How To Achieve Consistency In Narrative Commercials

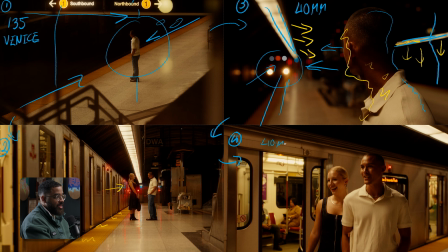(8:09)
So we could have swapped to anything, but I want to keep it on the 40 because it is a focal length that I love and that I love to play with,
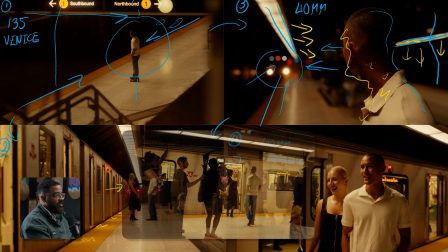(8:17)
especially getting these tight shots as well as getting these mediums of us walking together. So these were generally all flowing on an easy rig to give you that handheld watching feel.
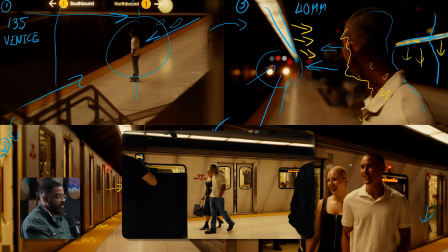(8:24)
And then this was just me walking with them as they're coming down here. And then if we look at lighting position and everything like that,
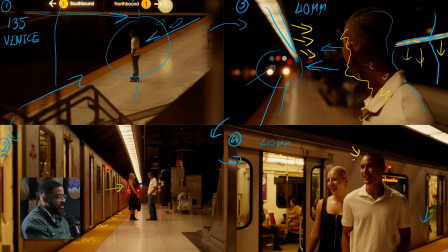(8:30)
I'd say he is in the perfect position to give us as much interest and contrast on our subject because we get that natural Rembrandt lighting as well as the light and then dark parts on his face. But then if you look at her, she's more of a top lit source while he is more like a 45 degree, which is more pleasing to the eye.
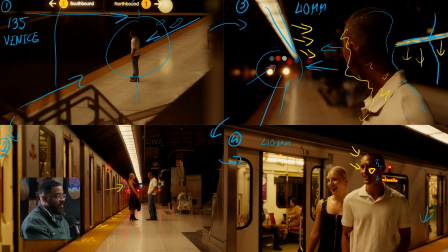(8:49)
So she's a little bit more flat, but just due to the interest and everything that's going on here, this is very usable and able to work with. I still get some contrast on their side of the face, and this is more than enough to work with as we're kind of driving the narrative forward.
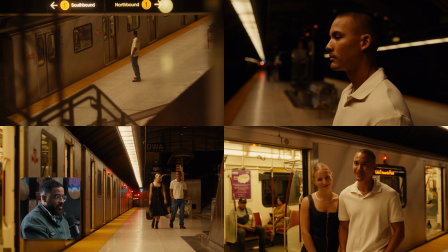(9:03)
So this was our first scene, and this sets up everything.
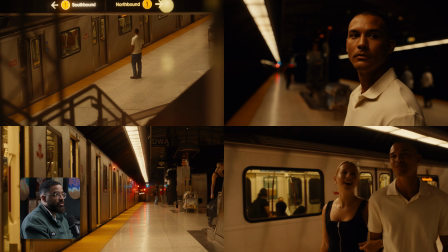(9:06)
And this was actually the first shots in the piece that we really liked and told the story of what this whole piece was, that people are coming together.
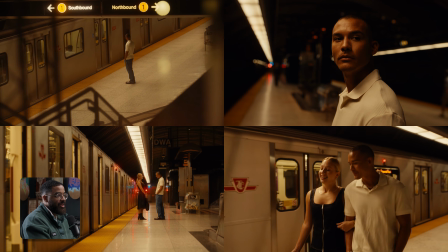(9:13)
So that's an important thing to really kind of dive into the narrative. And we kind of cut back between this.
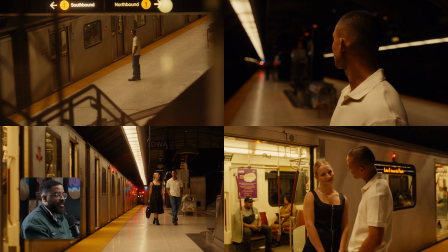(9:19)
We basically tell the story of him being by himself, and then we play out the story later when they actually meet up.
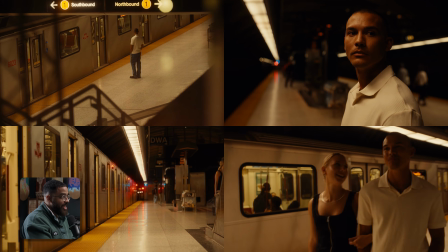(9:25)
And then we go to the next scene, which was them going on a date. And this is kind of a jump in time, and it's okay to do that.
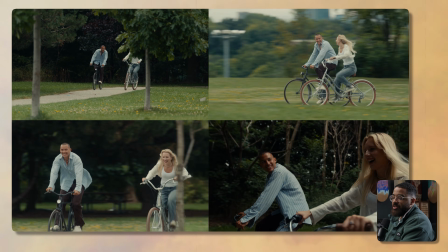(9:31)
Some people might argue that like, oh, you need to have them at bike racks picking up bikes.
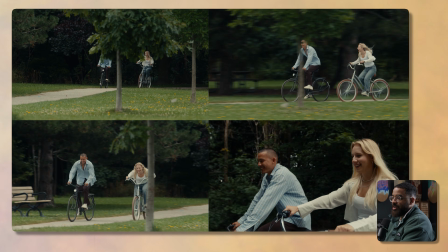(9:36)
And then I kind of pointed that out to the director of like, hey, these are not criticisms.
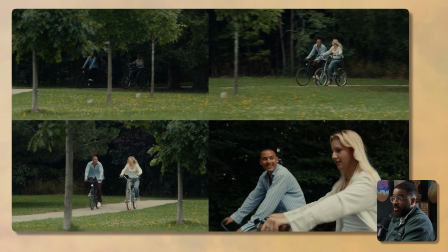(9:41)
They're just like, hey, do you want the story to be completely flushed out where you see the action of everything?
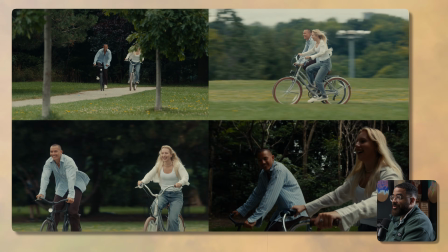(9:46)
He's like, no, we just need to jump to it. I think there's already enough story and a lot of back things that people can assume,
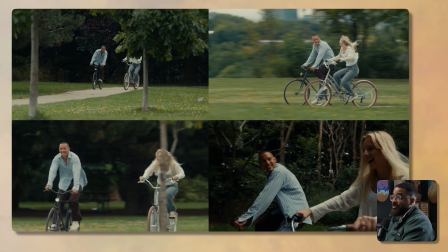(9:53)
and then the story is fleshed out enough that we don't need those in-between moments. You could 100% do that where their bikes are on the floor and they pick them up, and then you could go into these riding scenes. But I believe that this is more than enough to give you enough context. We already established that they're together and they're about to do an activity, which is this bike ride here.
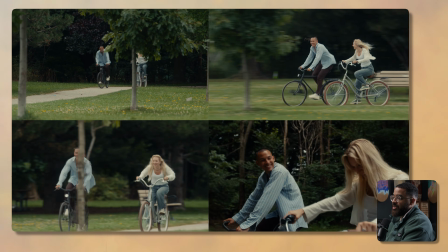(10:09)
So this was an interesting one because we wanted that watching feel as well as going into it and really positioning everything.
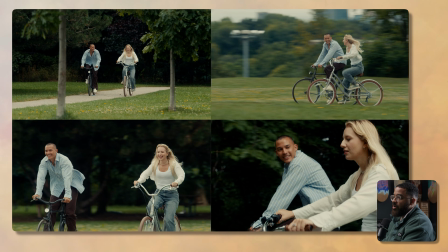(10:16)
So if I kind of draw out what this actually looked like on set, we kind of had this path and a bunch of trees scattered in between, as you can see here.
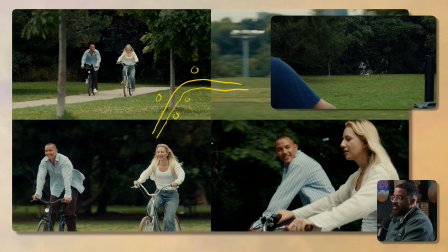(10:25)
And we shot this basically 3 times. We originally had our position based on CAD Rage and everything like that, where we wanted to shoot this based on the location scout.
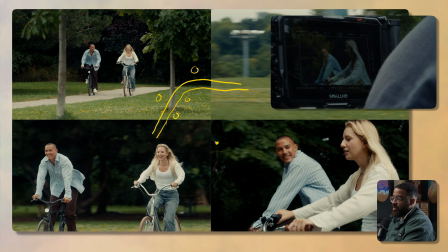(10:34)
And then this was roughly where a camera was sitting the first time. I'm just on sticks and I'm panning with them, but I am shooting at 180 focal length.
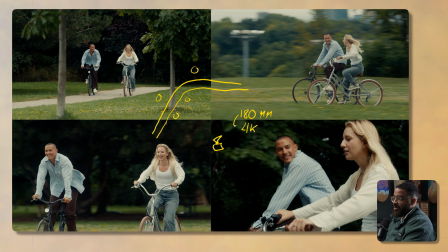(10:43)
And then these are full frame lenses. So shooting at 6K gives me 180 millimeters. But we were shooting at 4K, which crops into the sensor. In combination with the 180 and the 4K, I believe this is like a 1.33 crop.
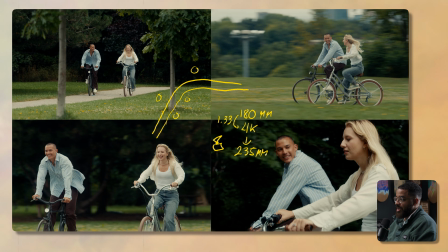(10:56)
So this kind of gives me like a 235 instead, which is kind of cheat code and what I like to do when I'm trying to get really long shots. But even this isn't long enough for those super compressed things that you're trying to get.
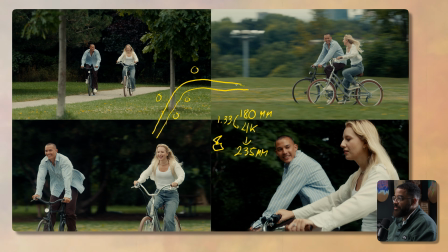(11:08)
But this was more than enough for this context of this project here. They're coming through this bike path here, and I'm sitting here on the camera. So we shot this once of kind of getting this profile. So that kind of gave you this shot over here. So I'm going to consider this camera angle 1, and this is the corresponding to that.
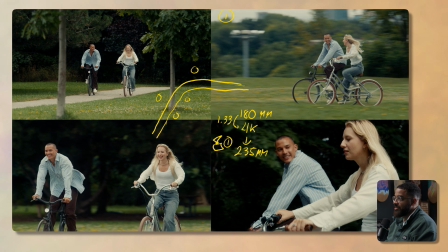(11:26)
When we were shooting this, the director was like, I want to see more of their faces because we only kind of see his face when he looks over. And we want to still see that in the telephoto. So I made the suggestion, why don't we just move over here, reshoot it, so we have both options, kind of moving quickly on our feet.
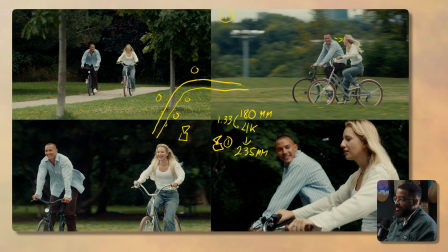(11:40)
And then this is just panning across this. And then obviously when we get to here, it's just like almost impossible to track them because they're moving so fast relative to the distance of the camera. So this was our camera position 2. And then this gave me these shots as well as these right here.
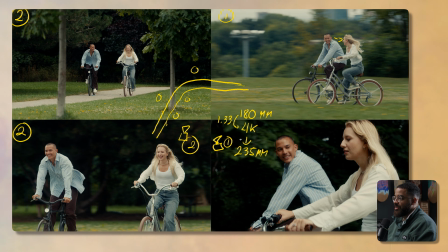(11:55)
So it's more frontal and more face, so you can actually see the reactions and everything like that. And this is just kind of scene coverage of like, we only wanted the wide of them riding the bikes. And then it was like a kind of thrown in kind of bonus here of getting a medium of them talking. Because like, I'm very comfortable with riding even on dirt roads or anything like that, but especially pavement, that's what I'm usually riding on.